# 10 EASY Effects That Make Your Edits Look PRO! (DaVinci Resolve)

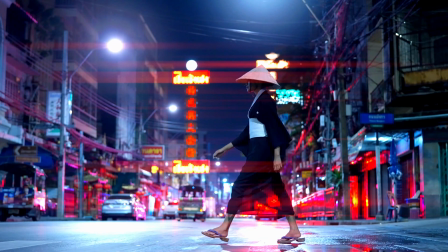This effect simulates the iconic streaks from real anamorphic lenses, the ones you've seen in everything from sci-fi epics to emotional dramas.
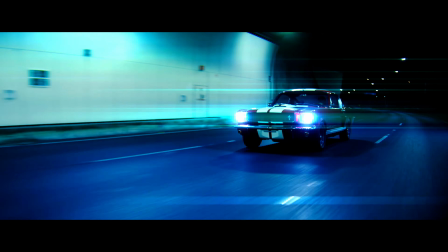They're perfect for night scenes, headlights, or any bright source of light.
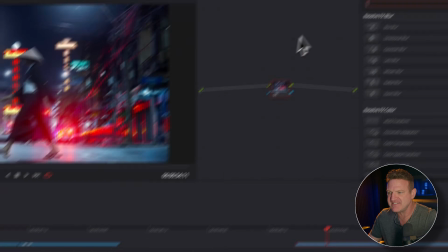First, we're gonna head over to the color page, go to the Effects tab and search for Glow, drag it onto your node.
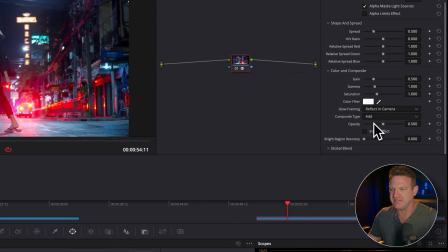Then we're gonna start in the composite type and set it to Screen. This will pull the bright lights down just a bit in the highlights.
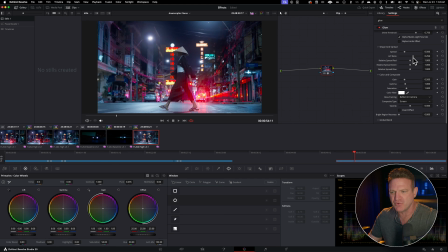Then we're gonna move the HV ratio slider completely to the right to get that horizontal light streak that anamorphic lenses are known for. Now adjust the gain and gamma sliders to get the look that you want. And finally, go ahead and choose whatever color you want for your light.
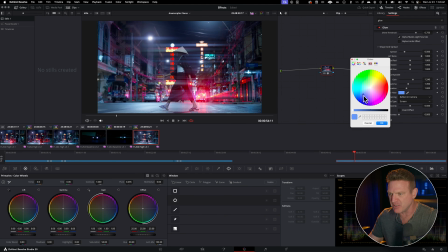If you're looking for that iconic anamorphic light that you've seen in dozens of blockbuster movies, I suggest going with a blue color, sort of like this. Now go ahead and adjust the saturation and you're done. So real quick, if you're getting anything out of this so far, hit that like button and drop a comment below. It seriously helps the algorithm push this out to more creators like you. All right, back to it. Inject chaos, urgency, or realism with camera shake.
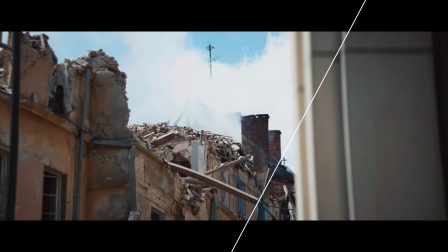Whether you're simulating handheld cam energy, recreating an action scene, or giving your footage a jolt of impact, this effect delivers instant intensity.
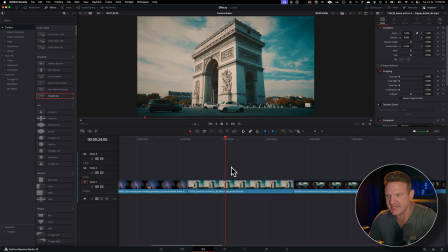All right, so with our clip in the timeline, let's head over to the color page.
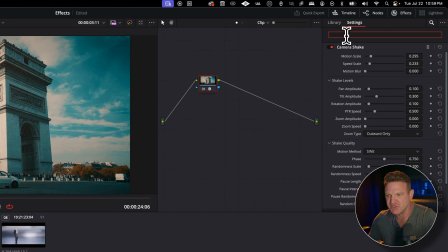In the effects panel on the top right, we're gonna do a search for camera shake, and then we're gonna drag it onto your note.
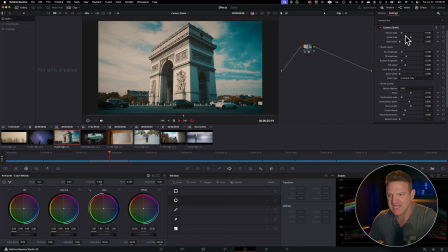Now adjust the motion and speed scale. And with just these settings, you have a really awesome handheld style footage.
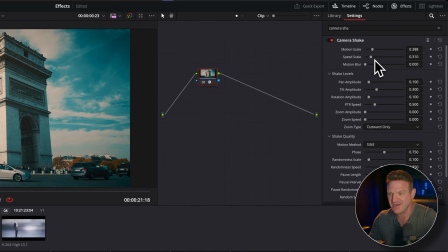But in the settings, you can see there's tons of control for any kind of shake.
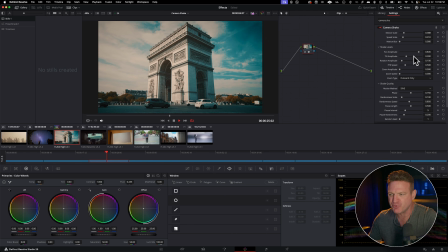I suggest pulling each slider to the left and the right pretty far while your footage plays, just so you can see what it does. And then it's super easy to reset those settings by double-clicking the settings name on the left. Go ahead, have fun. Light rays create stunning beams of light that spill through windows, break through clouds, or shine from behind subjects, all customizable.
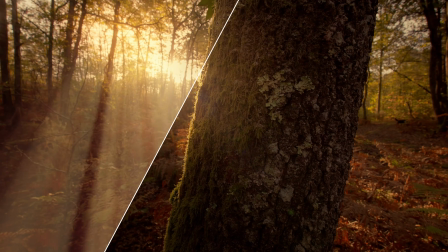Add instant drama, depth, and atmosphere to your scene with just one effect.
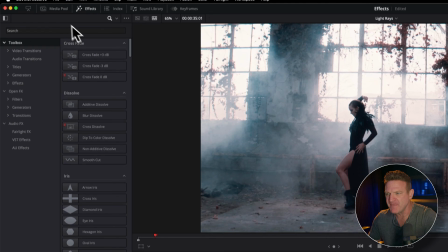So with your footage in the timeline, go to the effects panel, open effects, and then search for light rays.
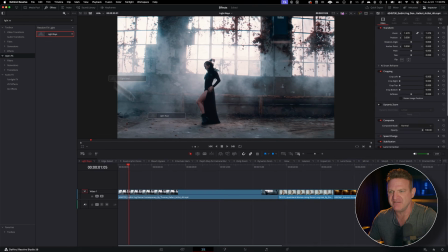Go ahead and drag that onto your video clip and then head to the effects menu up in the inspector at the top right.
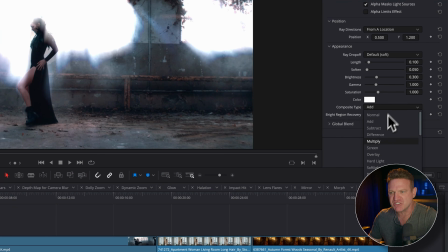I like to change the composite type to screen to get a little better roll off of the highlights.
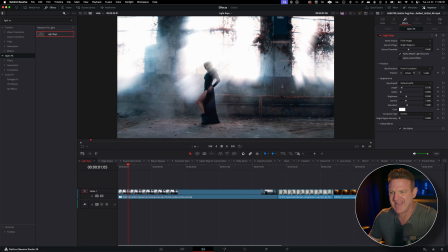Now we're going to change the direction of the light rays using the X and Y axis in this position drop down.
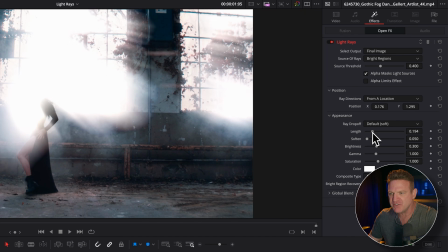In the appearance drop down, you can increase or decrease the length and softness.
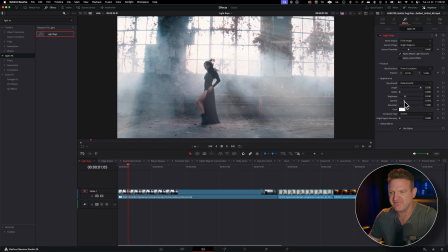Now go ahead and adjust the amount of brightness and gamma. And finally, choose any color you want your light rays to be by clicking the color swatch. Go ahead and adjust the saturation slider for a perfect blend, and you're all set.
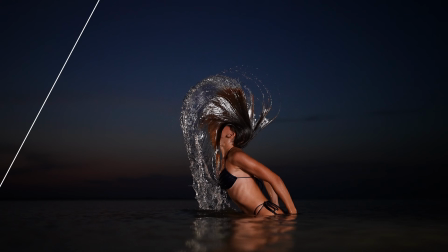Super slow motion lets you stretch out time, revealing epic detail in every frame. It's perfect for action shots, water splashes, or dramatic cinematic moments.
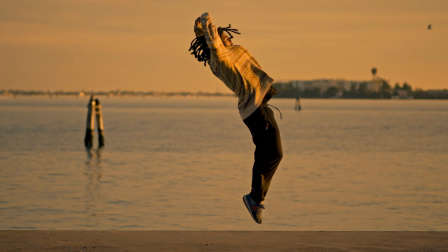Even if you didn't film in slow motion, DaVinci Resolve can create jaw-dropping slow motion when paired with optical flow and smart retiming.
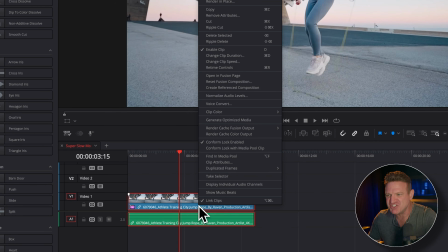All right, so we're gonna right-click on your clip and choose Change Clip Speed, and we're gonna go crazy.
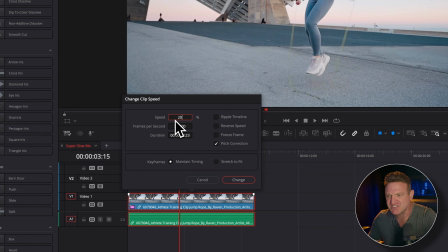We're gonna choose 15 or 20%. Now your footage has totally been slowed down, but the clip is the same length that it was when you brought it down there,
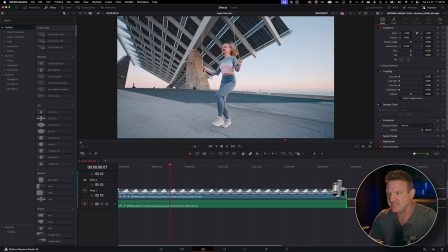so we have to go ahead and adjust it so that way we can see the whole clip or the parts that we want slow motion.
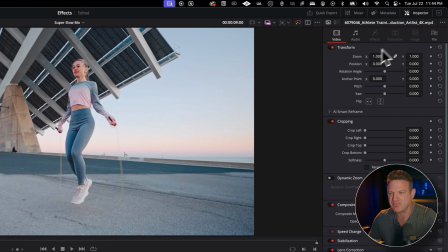Now we're going to select the clip and we're going to go to the inspector panel on the top right, down towards the bottom,
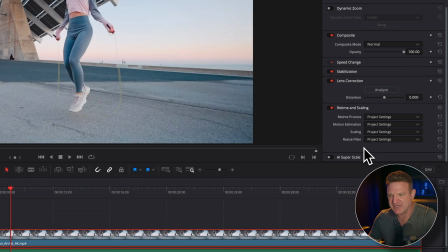click on Retime and Scaling, and in the retime process, choose Optical Flow.
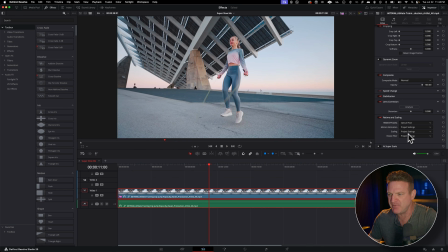In Motion Estimation, choose Enhanced Better or AI Speed Warp Better. And just know that this is super tough to render, so you might want to head right up here to Playback, Render Cache, Smart. So this will allow Resolve to create renders of effects like this in the background, so you can go ahead and play through your timeline at normal speed.
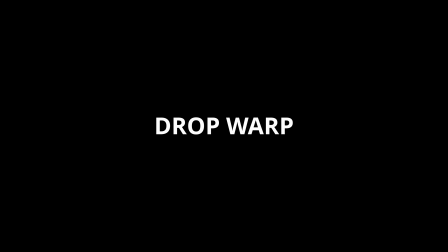Drop Warp creates a surreal bending distortion around fast motion, like a shockwave rippling through space.
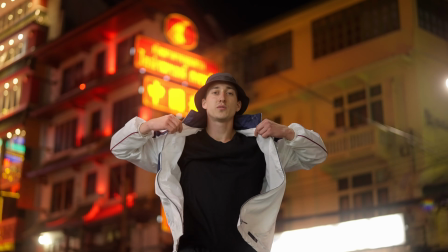Now it's not just for transitions, you can use it mid-action to amplify movement. The result?
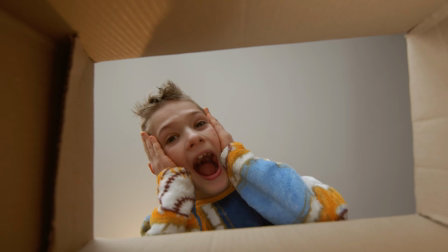Instant energy, stylized power, and visual punch. This effect is super easy and totally overlooked because it's actually a pre-built transition.